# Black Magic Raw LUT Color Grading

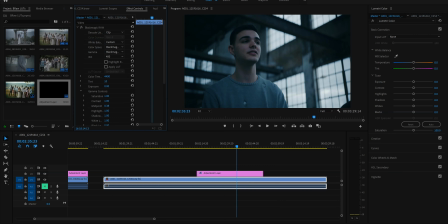8:19 And then right here, let's go back into the master channel. And we'll raise this to, like, maybe that. Maybe 40. That's nice. This black video, we'll even, what, like 500, maybe.
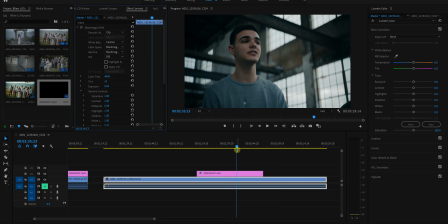8:38 Nah, we'll go to 500. Say here 500. I like that. So now you can see that, okay, we've added some blood flowing back into his face.
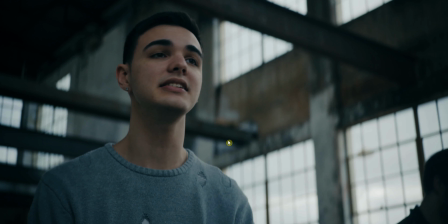8:47 The skin tones look a lot nicer. Not too moody, but still the rest of the location, you know, still has that gray,
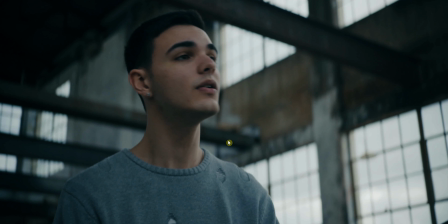8:56 slight blue look to it, which a lot of this comes down to how you shoot it. You can't expect a LUT or any color grading to just completely overwrite what you shot, so this is just adding the final touches.
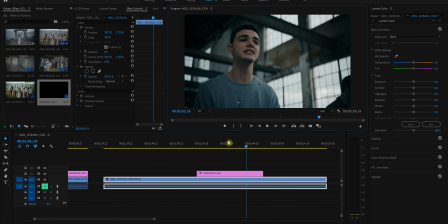9:10 But yeah, so I like this. It adds a nice moodiness to it.
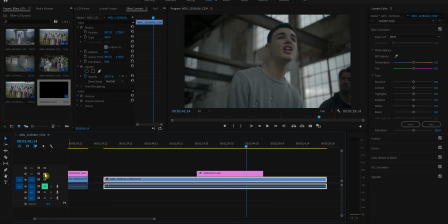9:15 And you can see, you know, we're getting a lot more with it. Everything kind of pops a little bit. We're focusing on him, and then the rest of the environment is kind of a moody kind of background.
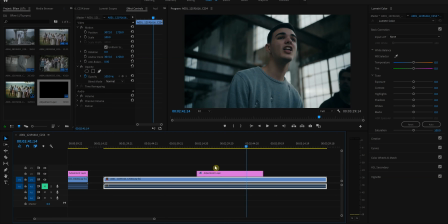9:29 So that's what we're going for there. And anyways, and yeah, if I want to bring that down, if I want to, you know, adjust that, I can do that here.
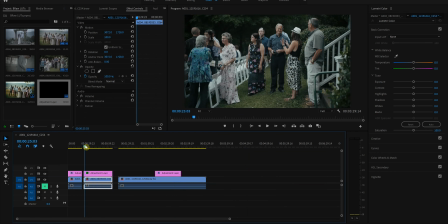9:38 But yeah, so anyways, those are just three of them. I just thought I'd show you how I kind of adjust this stuff and make it all work.
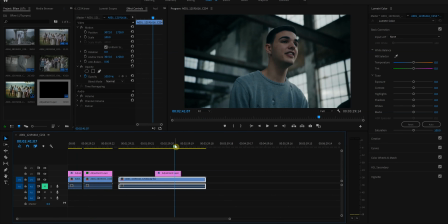9:47 Anyways, if you guys have any questions or anything, go ahead and comment below.
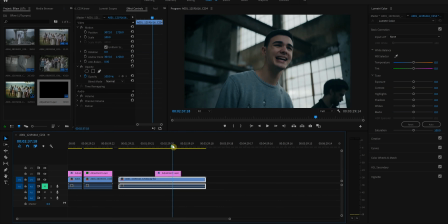9:54 Let me know. I'll probably be making some more videos soon anyways. I kind of added a lot into this video.
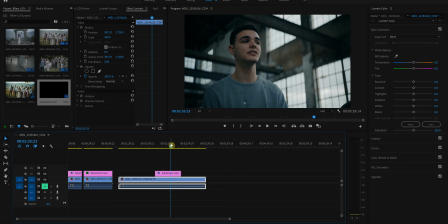10:00 I probably left out a lot as well. But anyways, thanks for watching, guys.